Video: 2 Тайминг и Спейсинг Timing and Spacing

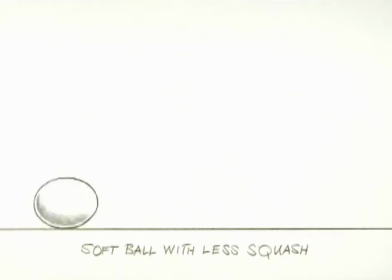Вот это большой, такой слегка мягкий мяч.
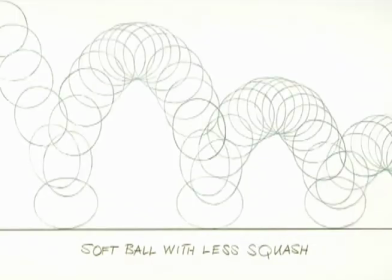А вот его расстояние.
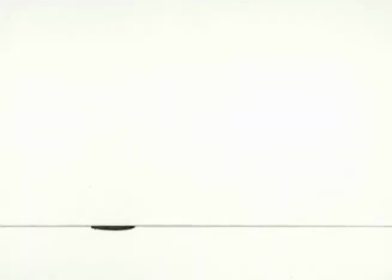Теперь вот. Мы просто используем круг. Но вот как мы расставляем вот эти круги, создает иллюзию. В нашем случае это у нас шар для боулинга.
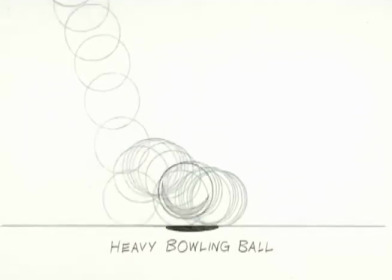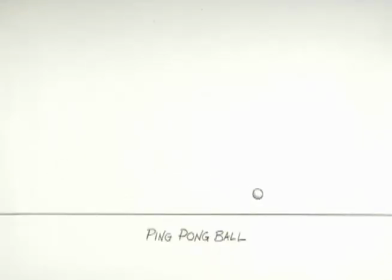Вот легенький шарик для пинг-понга. Мы знаем, что он легкий из-за времени и пространства.
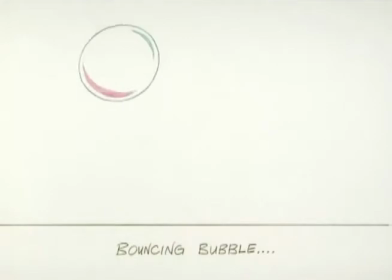Этот шар почти ничего не весит.
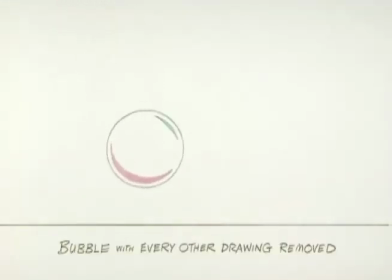Теперь давайте возьмем все эти рисунки и ускорим их в два раза.
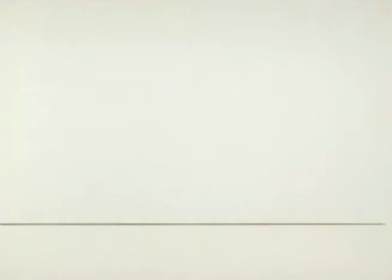Давайте попробуем с объектом. Линейка. Вот, нарисуем Микки Мауса, ну или какую-то мышь вот такую. И вот он двигает головой отсюда сюда. И вот у него рука вверху. И он будет опускать ее вниз.
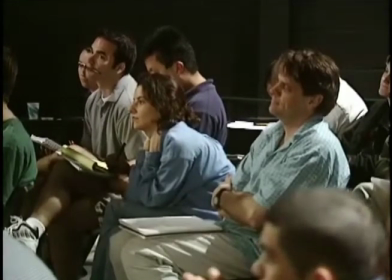И вот у него есть еще хвост, и он идет отсюда, сюда вниз. Вот у нас есть линейки на рисуночках. Они показывают нам расстояние. Гримм нарисовал бы вот такую арку, и потом ставил на ней отметочки. Вот здесь все замедляется. И потом есть еще одна вот здесь возле носа. И вот здесь еще одна на хвосте, только здесь расстояние одинаковое. И вот есть вот эти черточки.
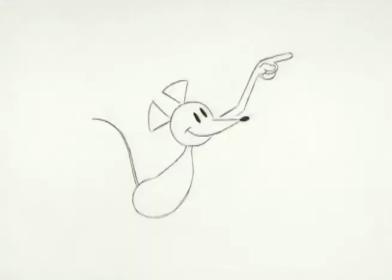Все не происходит одновременно. Наша мышь двигает рукой, головой и хвостом, но с разной скоростью. Поэтому у нас есть несколько разных линеек.
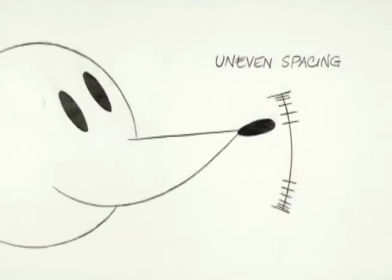Как видите, нос опускается вниз неравномерно.
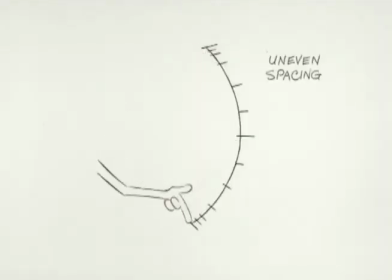Палец как бы медленно начинает и медленно заканчивает, то есть тоже неравномерно.
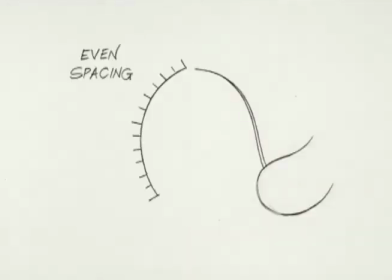Хвост опускается равномерно.
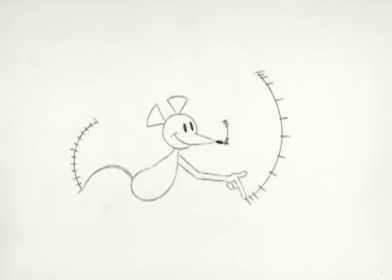У каждой части разные расстояния, но вся анимация происходит за одинаковое количество времени. То есть мы используем разные линейки для разных частей. То есть все, как бы, происходит у нас не одинаково. Все становится понятнее. То есть мышь у нас не выглядит как робот.
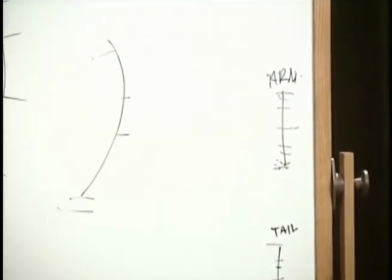Вот так вот. То есть мы все разбиваем на разные линейки. Я всегда начинал сначала с рисования. Но Кен вот кричал на меня и говорил, чтобы я сначала разбирал время. И он заставлял меня... Так, сейчас возьмем вот эту таблицу.